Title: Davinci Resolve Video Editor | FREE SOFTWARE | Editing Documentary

okay so that was like the the first scene that i cut no a second scene that i cut with scott and it's basically just an introduction to him and the place that we're in and everything so let me just play it and I'll talk while I play it again
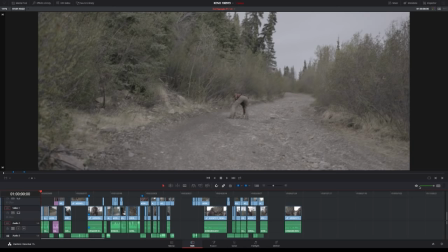11:25 without audio okay so here we go so what what I'm trying to do here is it's pretty much just build up an introduction
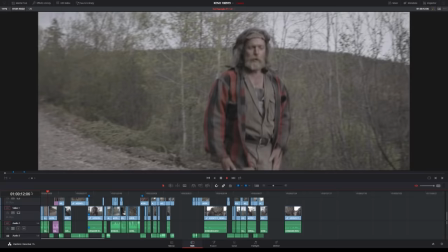11:37 to to him and a lot of this is just following chronologically but then
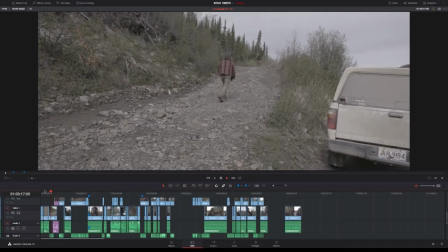11:44 on top of that you have to add certain stuff that is just to make sense of things so this is
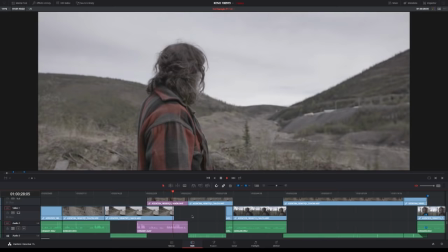11:52 actually not chronological when you go from like this for instance to to this this is on the way down so what you essentially are
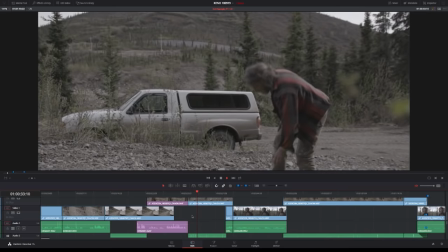12:01 doing when you're trying to structure something from the material you get is pretty much to get a scene that has a flow and is moving forward so now we're
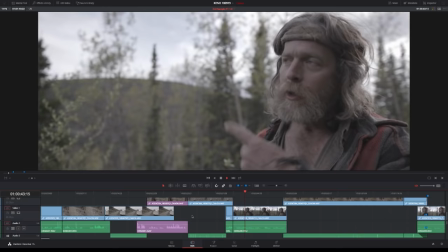12:09 back on on the way up again him clearing the rocks and then
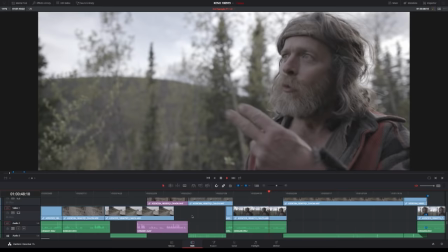12:14 this is late like after he's been shopping stuff and digging but what i'm trying to do here is build up a narrative that feels like a natural
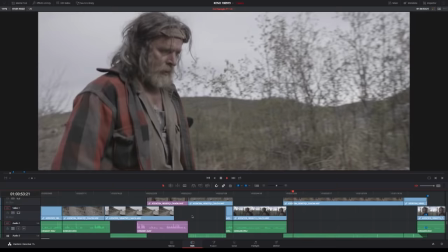12:24 scene where you're going with him so you have to have like action and
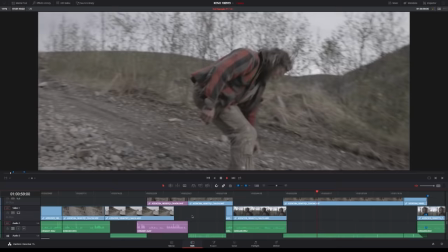12:28 motion which is him clearing up the rocks so something is happening you as an audience
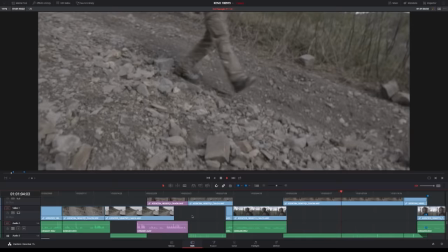12:33 is here watching that as it happens and and you're following along as he's
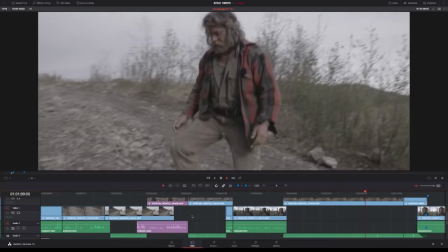12:38 doing that so the structure that i've worked around for this
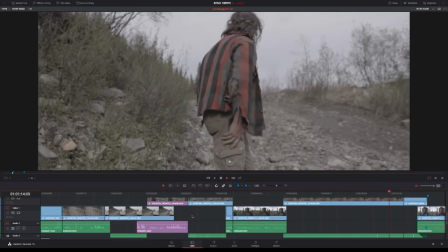12:43 whole scene is going towards him doing the soil sample what is being said
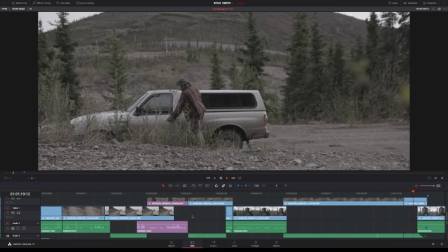12:48 here might be changed or it might stay like this i don't know but it's it's basically just
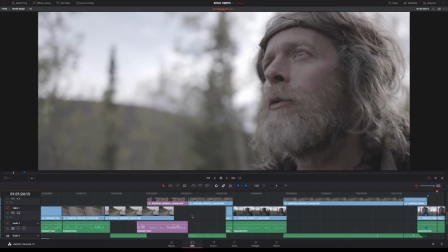12:53 looking at like how you build a scene that is flowing forward
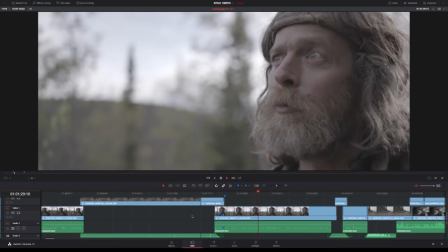12:58 that you can kind of make feel very documentary
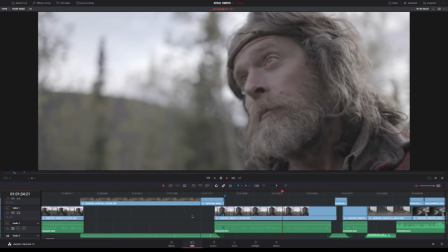13:02 this is of course a documentary but you have to make it feel even more natural
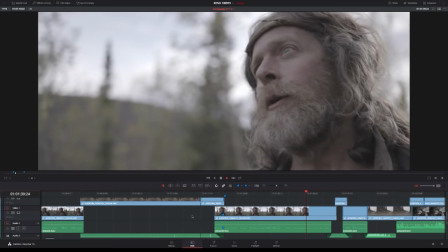13:07 than it actually is shot because like if you just watch it real-time it's
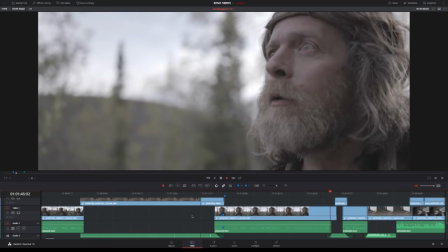13:12 super slow and nothing happens so you have to tighten it up a lot to get like it
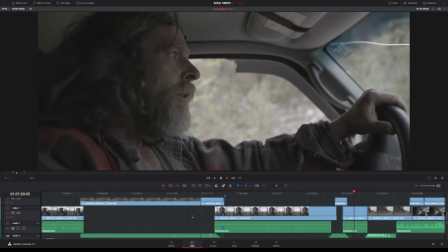13:17 actually feel like there's a natural flow to it and
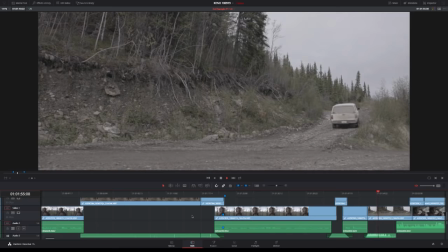13:22 here like we cut into him talking and as he's going and then this is actually me outside which i think is before
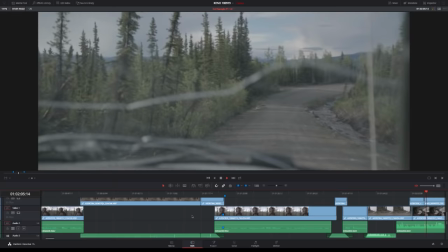13:31 because i think it might be two hills or something i don't really really remember
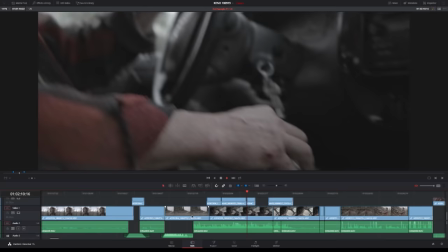13:36 this shot here is actually from a totally different scene this too so this is basically like b-roll stuff that isn't b-roll but it's stuff that you
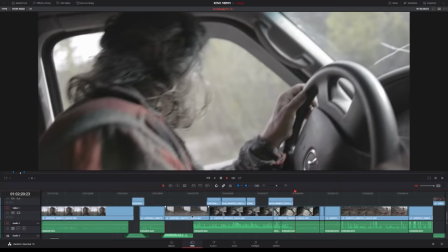13:45 have to kind of collect from other scenes that work like light wise it can't be too sunny so you have to choose stuff that actually works with this
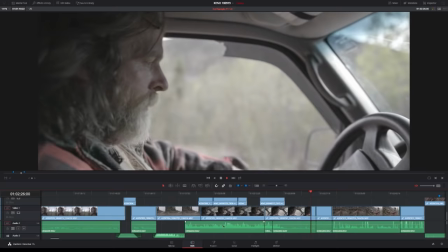13:54 so I picked those from a totally different scene just to make this flow better and be a narrative that actually makes sense and that's what
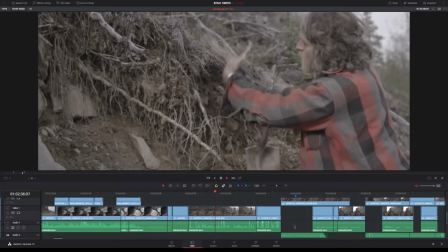14:03 it's all about when you start to edit the scenes is trying to make it just flow and then on top of that like I've
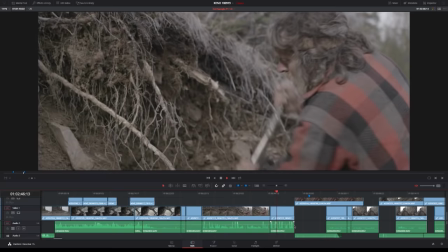14:11 added a narrative in terms of what he's talking about but that's something that it's very temporary I think because it's going to be affected by like where do we
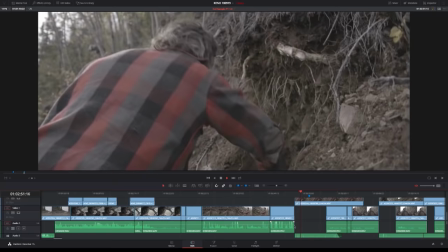14:19 put it in the film is it going to be something else and then from this you can also like just imagine like he's a he's
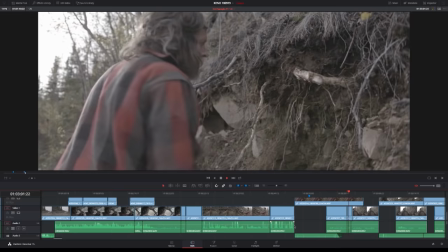14:26 against mining but for mining like he's against pollution I would say he's not against mining because he's a miner as well but
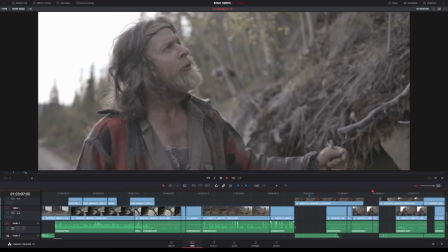14:36 you might cut this to somebody that's pro mining so it all
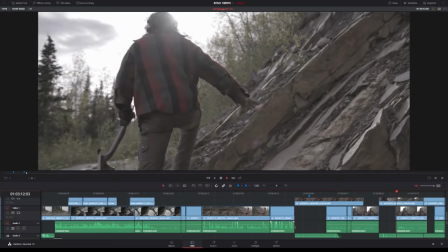14:40 depends on how do you put this and in what context this is going to be seen in the end
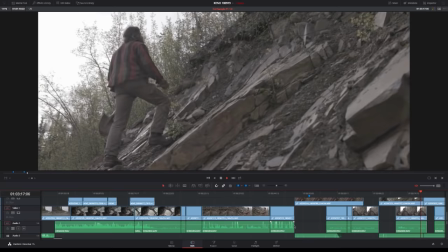14:45 but i got some questions what was it shot on this is maddie maddie hapoya
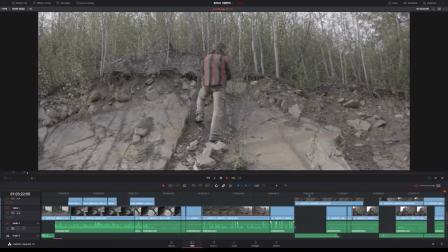14:50 who shot this on his c300 and the
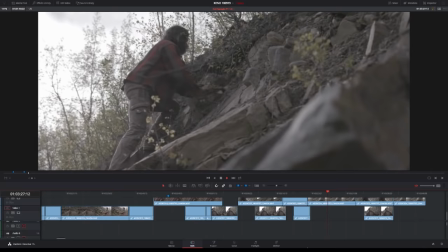14:55 lab that we used was the electrosonics pdr and let me just show you because i have it here and i actually have that on me as well but this one